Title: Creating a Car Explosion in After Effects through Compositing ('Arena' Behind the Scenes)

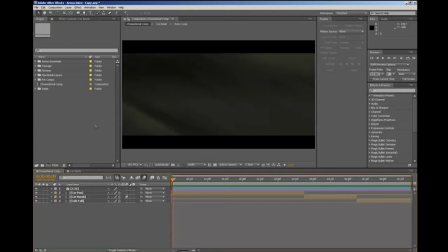(0:02)
Hey guys, what's up? It's Mike with MSM Motion Pictures and today I'm bringing you a quick tutorial on compositing in After Effects. And this comes straight to you from my new short film, Arena. So let's take a look at what we're going to be creating.
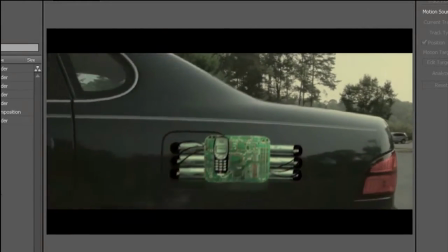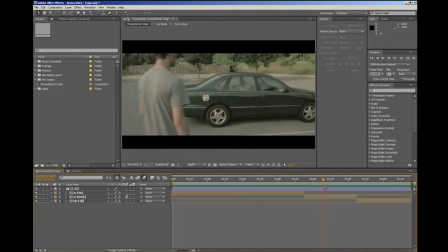(0:21)
Alright, so as you can see we're going to be creating this cool car explosion here.
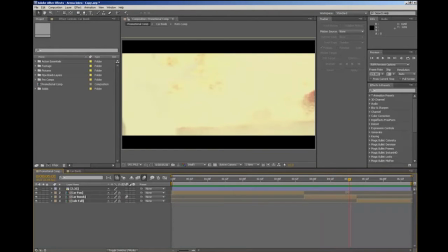(0:25)
And many people try to create this kind of explosion, but they fall short by just adding one explosion asset on top of the entire video. We're going to be talking about some things that you can do to create more photo realism in your shots. So let's talk about what third-party assets we're going to be using.
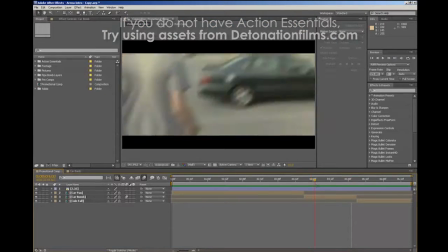(0:40)
We're going to be using some of Video Copilot's Action Essentials 2. Alright, so here we are back in After Effects, and before we get started, let's talk about what exactly an explosion is.
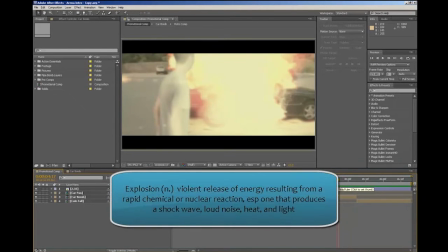(0:49)
Going by definition, an explosion is a violent release of energy resulting from a rapid chemical or nuclear reaction, especially one that produces a shockwave, loud noise, heat, and light. So as we can see, we have all of that going on.
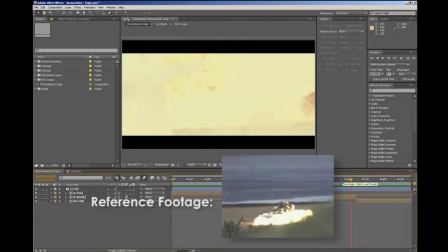(1:03)
And many people actually try to create explosions that lack many parts of that definition. So now that we know that, we can actually jump in and see what we're going to be working with.
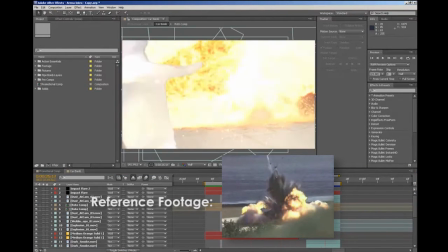(1:11)
All right, so here we are inside the actual pre-comp. And you can see what we have going on here are two explosions.
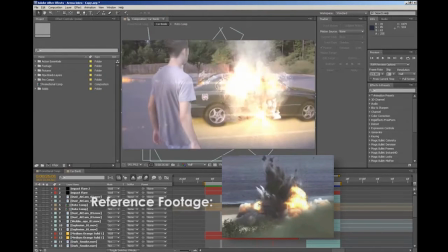(1:16)
You might be wondering why that happens. And that's basically because we have this car bomb going off that was behind here.
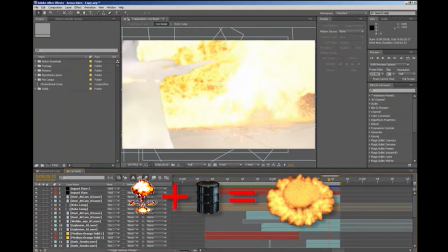(1:22)
We have that going off, and then we have the actual reaction to the gasoline of the car. And that causes the larger explosion that you see.
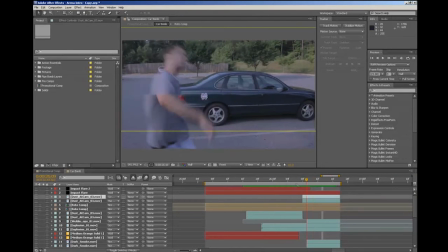(1:29)
So now that the technicalities and dynamics of this explosion are out of the way, we can actually jump in on how to work with this.
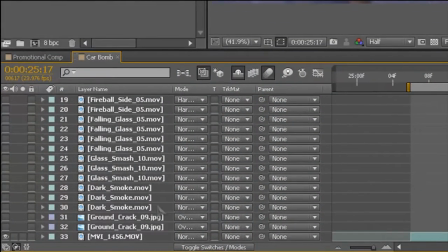(1:36)
And as you can see down here, I actually have all of the assets put in already, and we'll just add them in as need be.
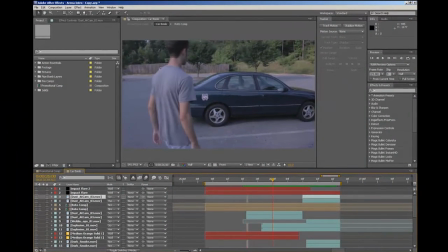(1:42)
And we'll talk about what exactly is going to go in, depending on the blending mode, etc.
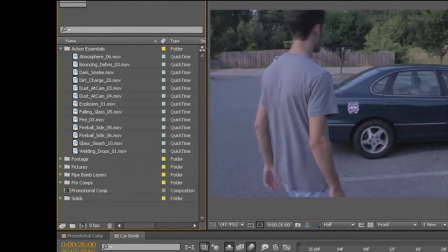(1:47)
And also pull this up so you can see that we're not working with too many assets, but we're working with just enough that we can get a very photorealistic explosion.
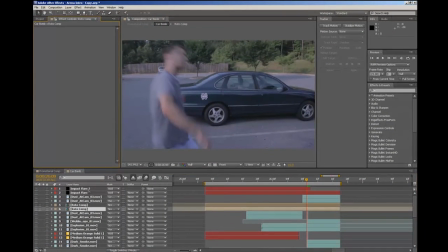(1:54)
So let's jump over to the Effects tab so you can see any effects that I've added onto the assets here. And the first thing we're going to want to do is roto out our subject, and I've already done this using the roto brush tool because it's a fairly lengthy process, but if we just turn this on,
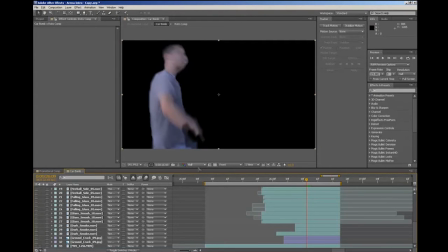(2:07)
turn this off, you can actually see what's going on. It doesn't have to be perfect, and also it's in half right now, so you're not going to be able to see the full quality of it.
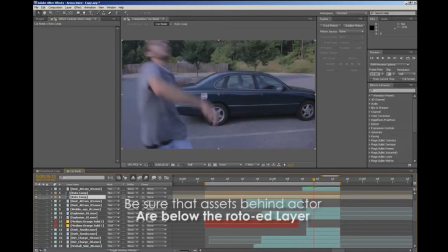(2:13)
But let's turn that back on. You can see that it still works nicely, and any assets we add are going to be behind the subject. The next thing I'm sure you're going to want to do is actually add your explosions.
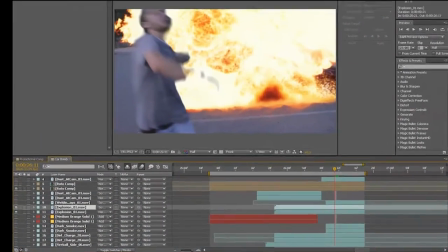(2:24)
So let's go in here and add those in there, and what you can see is you actually have two explosions, one with a hard light, and then we have a screen above it just to add a bit more luminance on there.
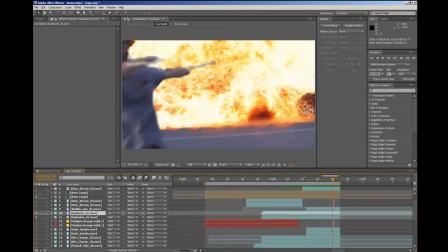(2:33)
So if we go through here, you can actually see that looks pretty good by itself, but it's just missing a few things, especially this smoke down here.
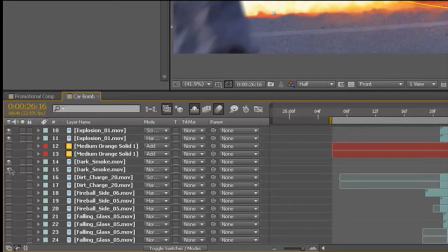(2:40)
So let's turn on the smoke that we have. We also have some right up here. If we turn those on, you can see that it already looks a lot better,
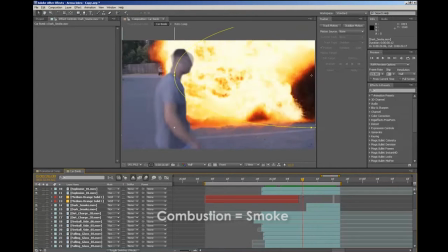(2:49)
mostly because we have this darkness behind there that's actually covering up the car, so you can't see behind there. What I've done with these two is actually, since the explosion spreads out sideways, you can actually see the position keyframes that I have right here.
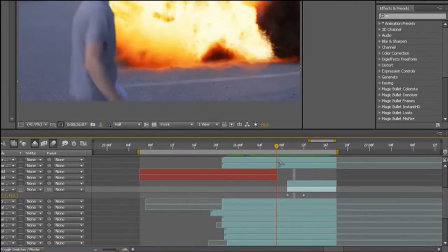(3:01)
If you click P, you can pull up the position keyframes and see what I'm working with. I actually have it moving a bit on the X-axis there.
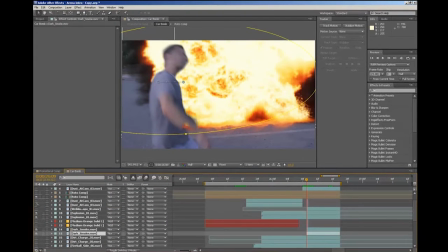(3:07)
The next thing that we'd probably want to work on is actually the shockwave element.
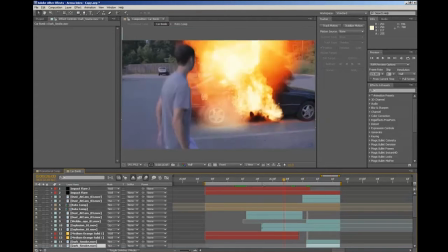(3:11)
So if we turn on these elements that I have right here, you can see what's going on is we actually have this dust go across.
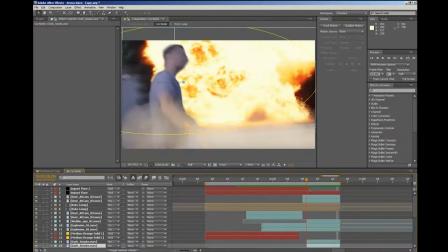(3:18)
That helps blend the explosion, also adds the realism of the shockwave.
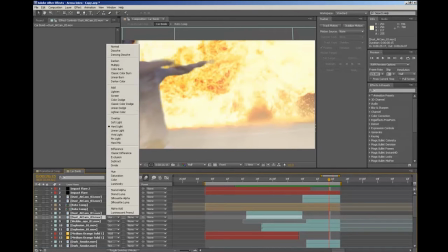(3:21)
If you look at the blending modes, we have screen, hard light, Basically, both of these are going to be the same as the explosion,
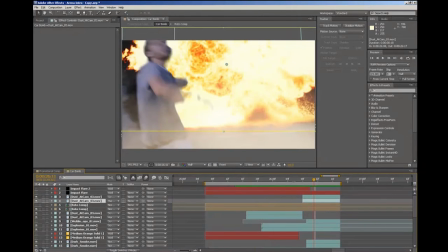(3:27)
and I feel that the screen and hard light combination really helps add a ton of realism to what you're doing.
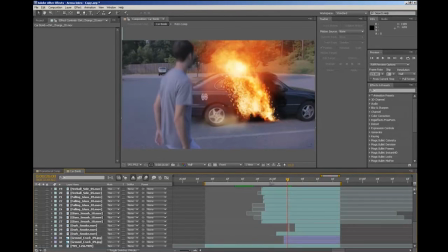(3:33)
One of the big things that I talked about was the actual initial explosion that you can't see right here, but you can see all the elements right here.
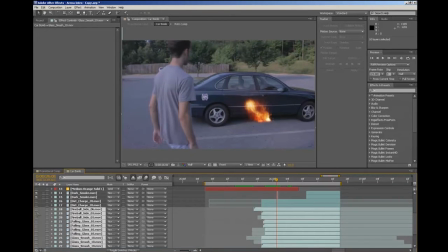(3:40)
So let's go in here and select everything up to the dirt charge and turn those on.
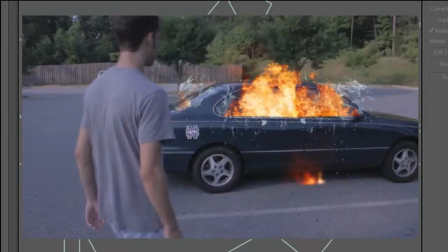(3:44)
What you can see that we have going on is basically this fire bursting out of the windows, and we also have these glass shards going on here.
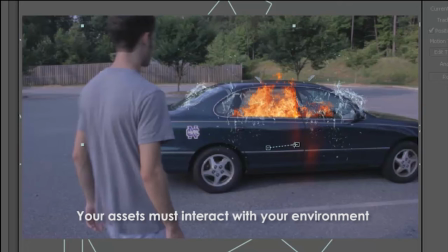(3:52)
You can see those elements and really the only thing that you need to worry about is the hard light on the
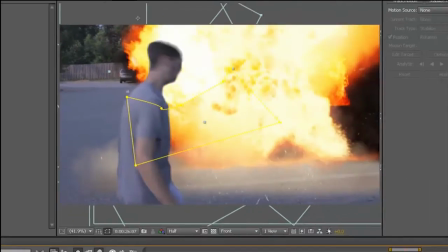(3:57)
fireballs and those really don't need too much blending since there's going to be a lot of lighting going on there.
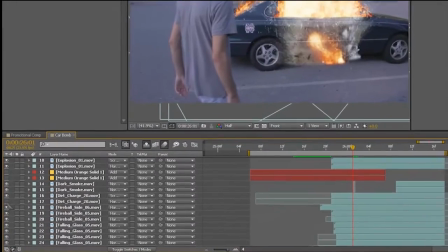(4:02)
The last main asset that I did was actually this dirt charge right here and that was really just to add a ton of realism going with the ground.